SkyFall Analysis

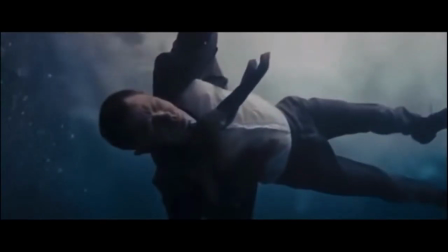0:00 ever seen Skyfall, you may notice that it has quite a different feel than most 007 films. This is because the story delves into the main character's past, making this movie's mission much more personal for the characters.
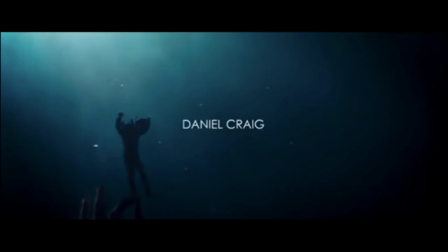0:12 This time, MI6 isn't just facing the random villain of the week who's trying to rule the world or become super rich or powerful.
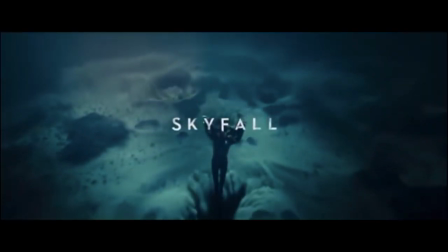0:20 Skyfall's villain Silva is a figure from M's past who's simply just out for revenge, nothing more.
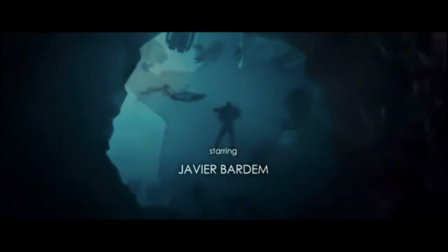0:26 Does this make Silva a fantastic and refreshing villain, but he also perfectly encompasses the movie's overarching theme that no one can escape their past,
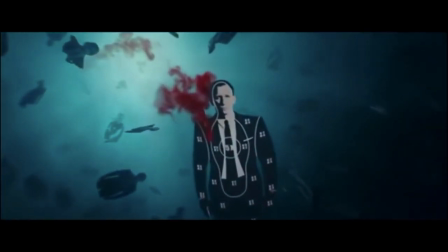0:34 a theme that is also expressed incredibly well through cinematography aspects such as lighting,
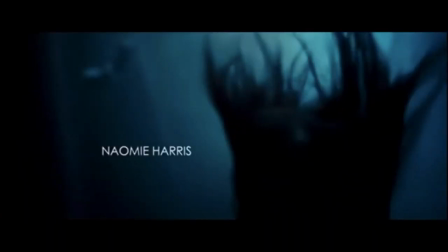0:39 camera angles, and wardrobe.
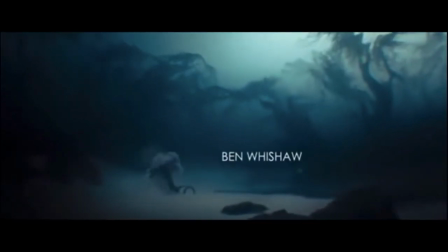0:43 Now for just a quick refresher of the plot. In Skyfall, M is being targeted by an unknown villain through attacks on MI6,
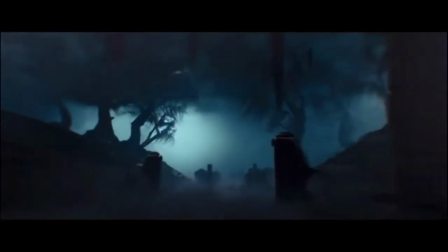0:51 the British intelligence agency that she is in charge of.
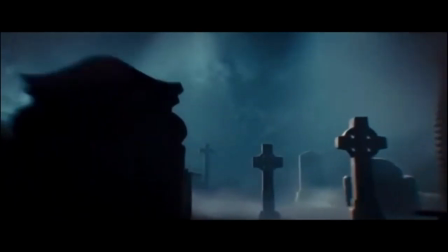0:55 Upon hearing of these attacks, James Bond decides to come out of retirement and by retirement I mean that he faked his own death
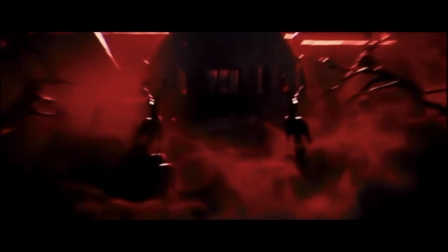1:02 after being shot the very beginning of the movie so that he could rest and relax without having to watch his back.
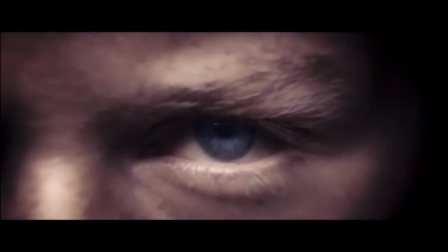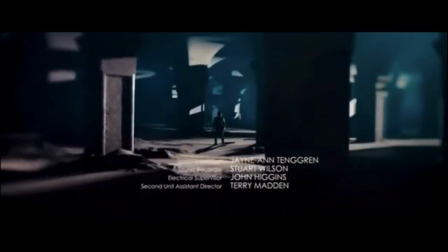1:18 So Bond returns to England and goes after MI6's attacker and is captured
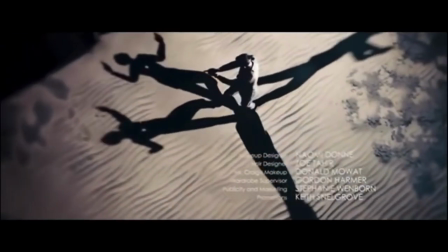1:24 and when well in captivity finds out that the villain is Silva an ex MI6 agent.
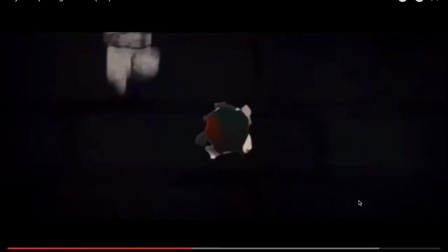1:31 Bond then escapes and manages to capture Silva. Here is where we get to the first scene I'd like to discuss.
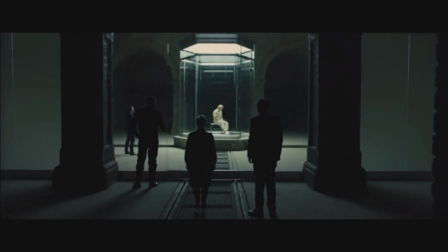1:40 Silva is now in MI6 Kasadya and M is heading to interrogate him. Silva is a representation of the past, more specifically M's past.
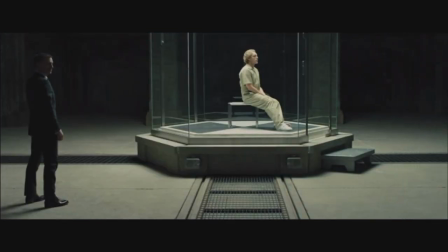1:48 In this scene, as you can see, Silva is wearing light cream-colored clothing and is very brightly illuminated,
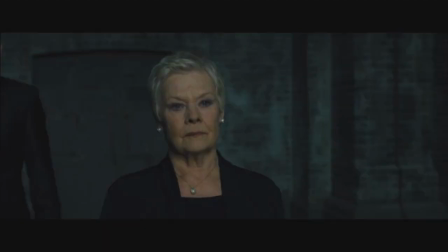1:53 whereas the MI6 agents are all in the shadows and clearly stand out from everyone else in the room.
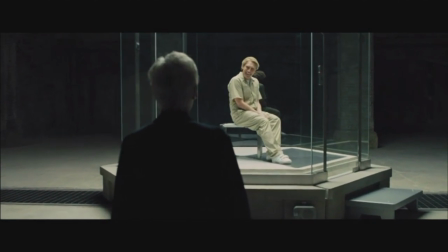2:05 And as M steps into the light to interrogate Silva, her past and Silva's reasoning for wanting revenge is literally brought into the light.
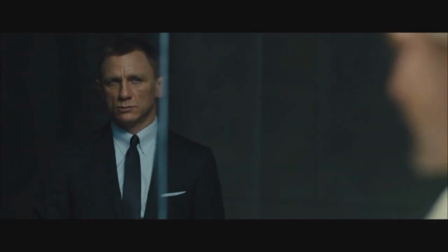2:13 On the other hand, Bond, who still hasn't confronted his past, remains in the shadows of the room and is almost unnoticeable, which is odd as he's the main character,
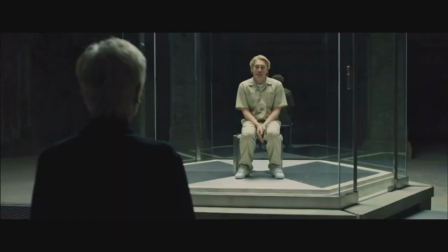2:22 but it clearly shows that he is not yet ready to confront his past and step into the light.
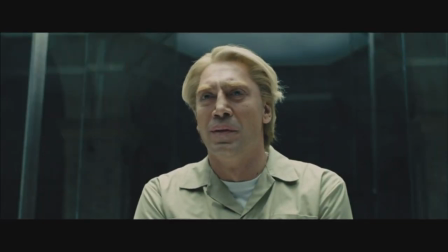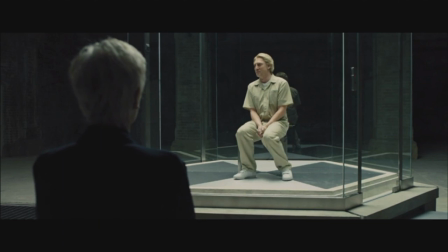2:36 This in combination with his placement in the very center of the room under a bright spotlight gives him power
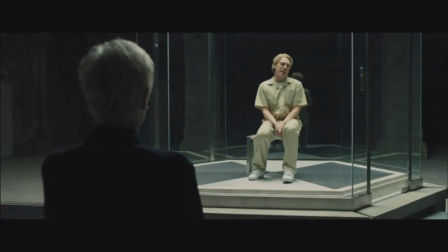2:44 by drawing all the attention to him and making it quite impossible to ignore him and forcing M to confront him aka her past.
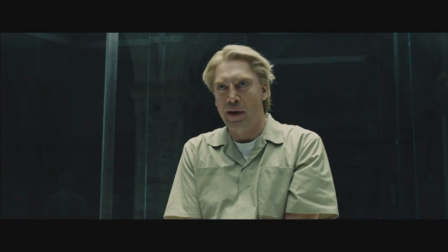3:02 In addition to lighting in the scene camera angles are also utilized to illustrate the film's theme.
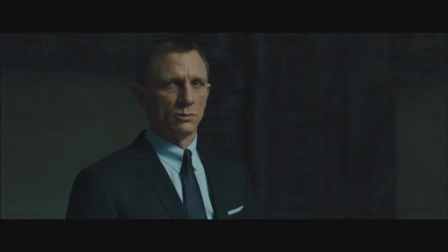3:08 Despite being the one locked up in a cell Silva seems to be the one with all the power in this scene because of the camera angles
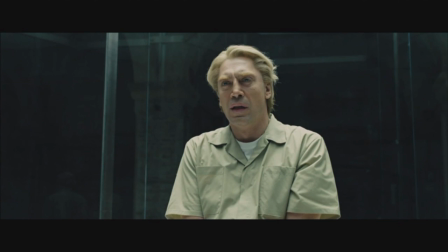3:14 which make him seem to be above the others and the agents seem helpless in his presence.
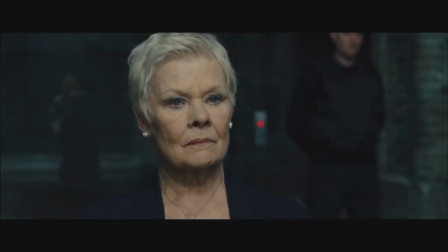3:24 In addition to the lighting in the scene, camera angles are also utilized to illustrate the film's theme.
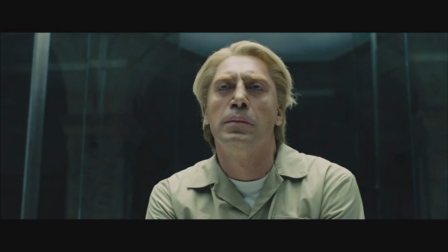3:30 Despite being the one locked up in a cell, Silva seems to be the one with all the power in this scene due to the cameras angling upward at him,
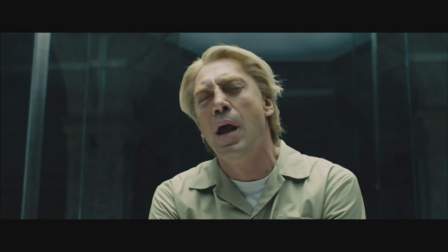3:37 so he seems to be up above everyone else in the scene. Just like how the past is looming over the main character's heads in this movie.
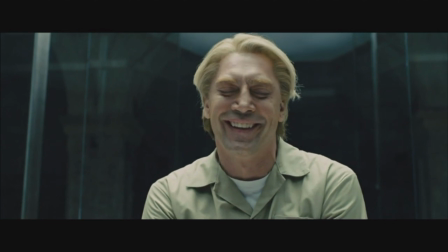3:47 Furthermore, the placement of the camera makes it so that you can't see a door when looking at Silva,
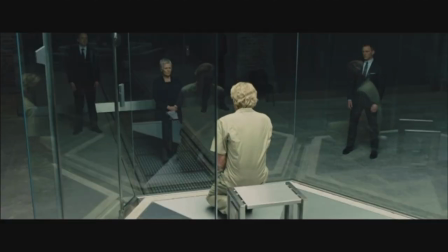3:52 which gives the illusion of the agents being trapped in the room and leaving M with no other choice than to confront her past.